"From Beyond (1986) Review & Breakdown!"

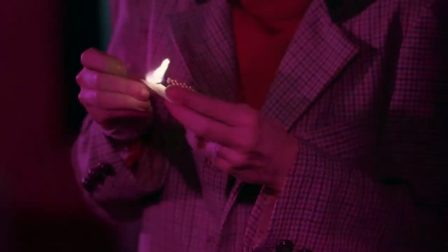(16:27)
She slowly pulls out some matches and lights them up to distract the eels and runs downstairs.
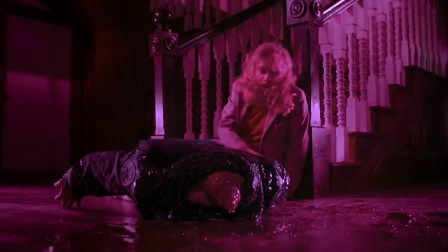(16:32)
Here she finds Crawford's headless remains and is greeted by Pretorius.
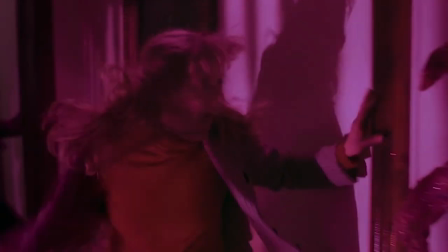(16:36)
She runs back upstairs, with Pretorius hot on her trail, and now the upstairs is flooding, I guess.
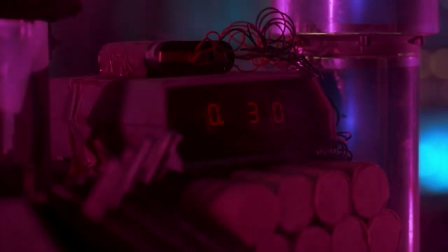(16:41)
There are only 30 seconds left on the bomb, and Pretorius grabs her.
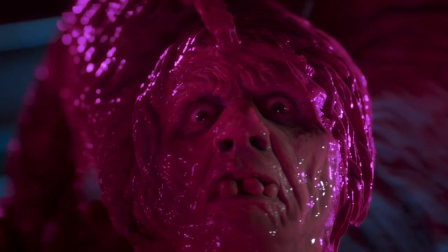(16:45)
He is laughing maniacally when a hand starts coming out of his mouth, revealing Crawford also has agency over the body now.
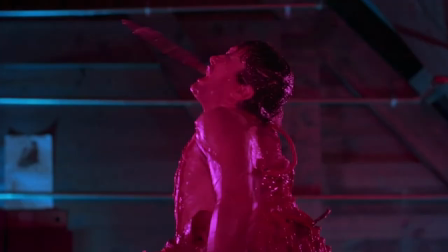(16:52)
He tears through and tells her to run, but Pretorius sucks him back inside.
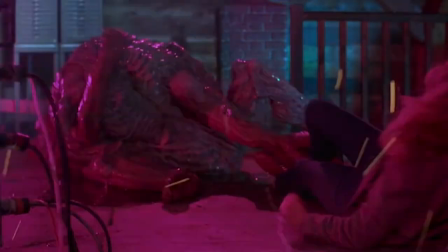(16:57)
But Crawford isn't done yet, and the two begin tearing each other apart within the same body, creating a big, fleshy, skeletal, beautiful mess.
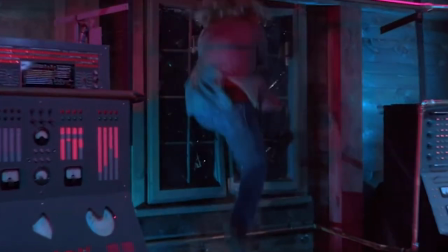(17:05)
Catherine gets away and jumps out of the window at the very last second, and the house goes up in flames.
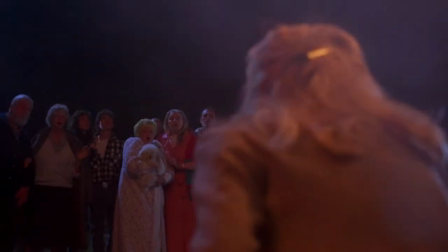(17:11)
Catherine's knee is all sorts of fucked up, and she is found by the nosy neighbors who have gathered outside.
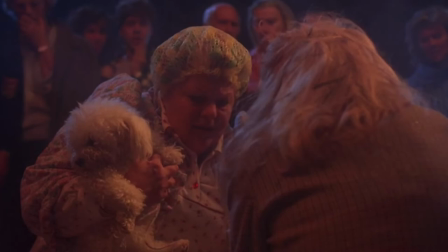(17:17)
Bunny's mom tells her the fire department will be here soon, and she asks what happened, but all the stuttering, terrified Catherine can get out is...
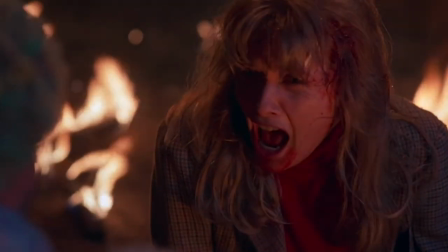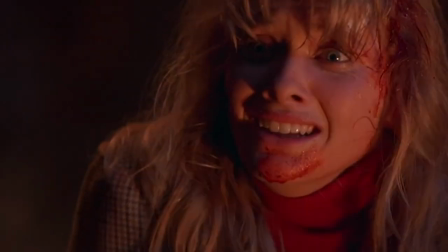(17:30)
The creeped out lady backs away as Catherine goes between screaming, crying, and laughing maniacally to end the movie. And that's From Beyond! This is the most fun I've had watching a new movie for the channel so far. It has great grotesque creature effects, well-developed characters with solid driving forces for their decisions, a great cinematography and score, and it manages to be funny and scary. It's also a very fast-paced movie. It's constantly moving from plot point, so it doesn't feel like it's wasting time, but it also doesn't sacrifice characterization and exposition. The information the viewer needs is explained, but we aren't spoon-fed all the additional stuff we don't really need.
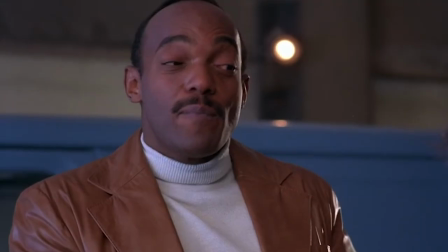(18:09)
For example, we just meet Bubba and keep going. There isn't some exposition dump explaining that an officer will be joining them. We just gather that information on our own. I know that's a small detail, but I feel like it's something a lot of movies are afraid to do.
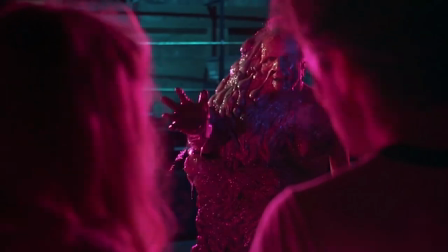(18:22)
The visual effects are a lot of fun. The pink is so vibrant it almost gives the lab scenes a giallo feel.
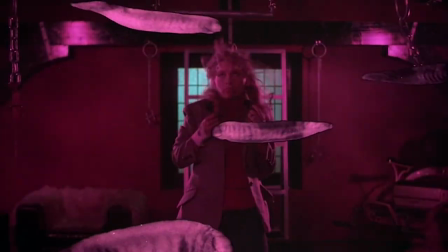(18:28)
And the funky way they did the eel and jellyfish effects screams low budget, but also creates a very unique image. I don't think I've seen anything quite like it. There are a few points where the practical effects look a little shoddy, but generally they are a feast for the eyes. If I had to describe them, I would say it's like Reanimator meets The Thing, which is a wonderful combination.
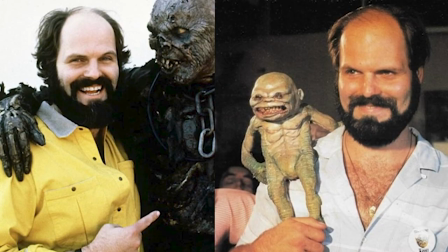(18:48)
Absolutely fantastic work by John Carl Buechler.
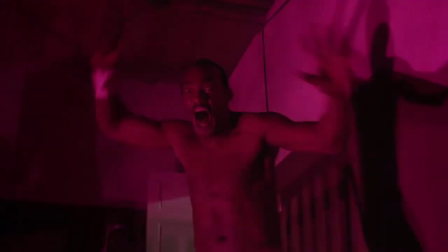(18:51)
Every actor and actress did a great job, and I appreciate their willingness to go the extra weird mile this movie required.
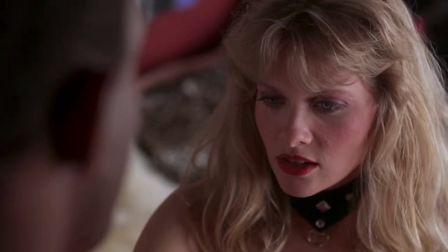(18:58)
Barbara Crampton got to take Catherine so many different places throughout the movie, it is a really impressive performance. The plot is pretty thin, and a few of the next steps from scenes don't necessarily make sense, but that kind of lines up with a movie as absurd as this one. And there's also a lot of metaphors and subtext within the film, which I wasn't expecting going in.
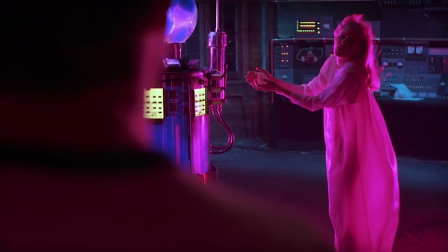(19:20)
Catherine's experiences with the resonator certainly mimic cycles of addiction, remorse, and relapse,
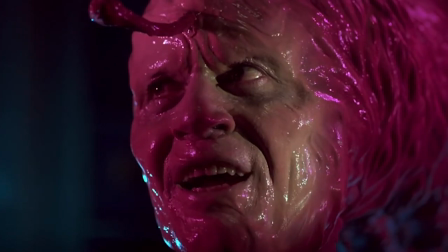(19:25)
and the pineal gland flopping around is a funny way to bring Pretorius's impotence to life. And of course, there is the exploration of mental illness. I'm usually not interested when movies try to explore schizophrenia or make it supernatural or make schizophrenic people out to be monsters. But From Beyond is pretty much able to avoid those missteps by having the story revolve around the people who are supposedly trying to solve it and exploring the flaws in their own methods. I also appreciate any movie that doesn't have a happy ending, and From Beyond certainly doesn't. All in all, From Beyond is a really smart, fun, and scary movie.
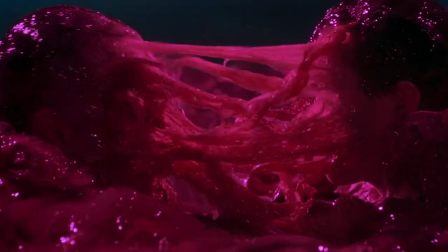(20:02)
It knows how to get sadistic, gory, and sexy. This might just be recency bias, but I might like this even more than Reanimator, so I highly recommend you go give it a watch. It is definitely an unappreciated work by Stuart Gordon, who sadly passed away in March of 2020. He had such a unique, distinctive way of making movies, he will truly be missed by the horror community.
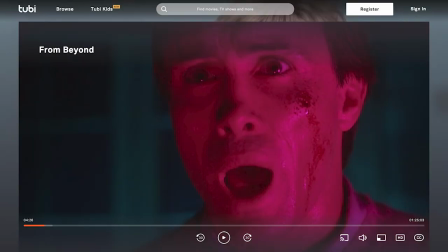(20:24)
Right now, From Beyond is free to watch on Tubi, so definitely head on over and give it some love. Well, that's about it. Thank you so much for joining me, and an additional thank you to my patrons for helping me keep the channel going.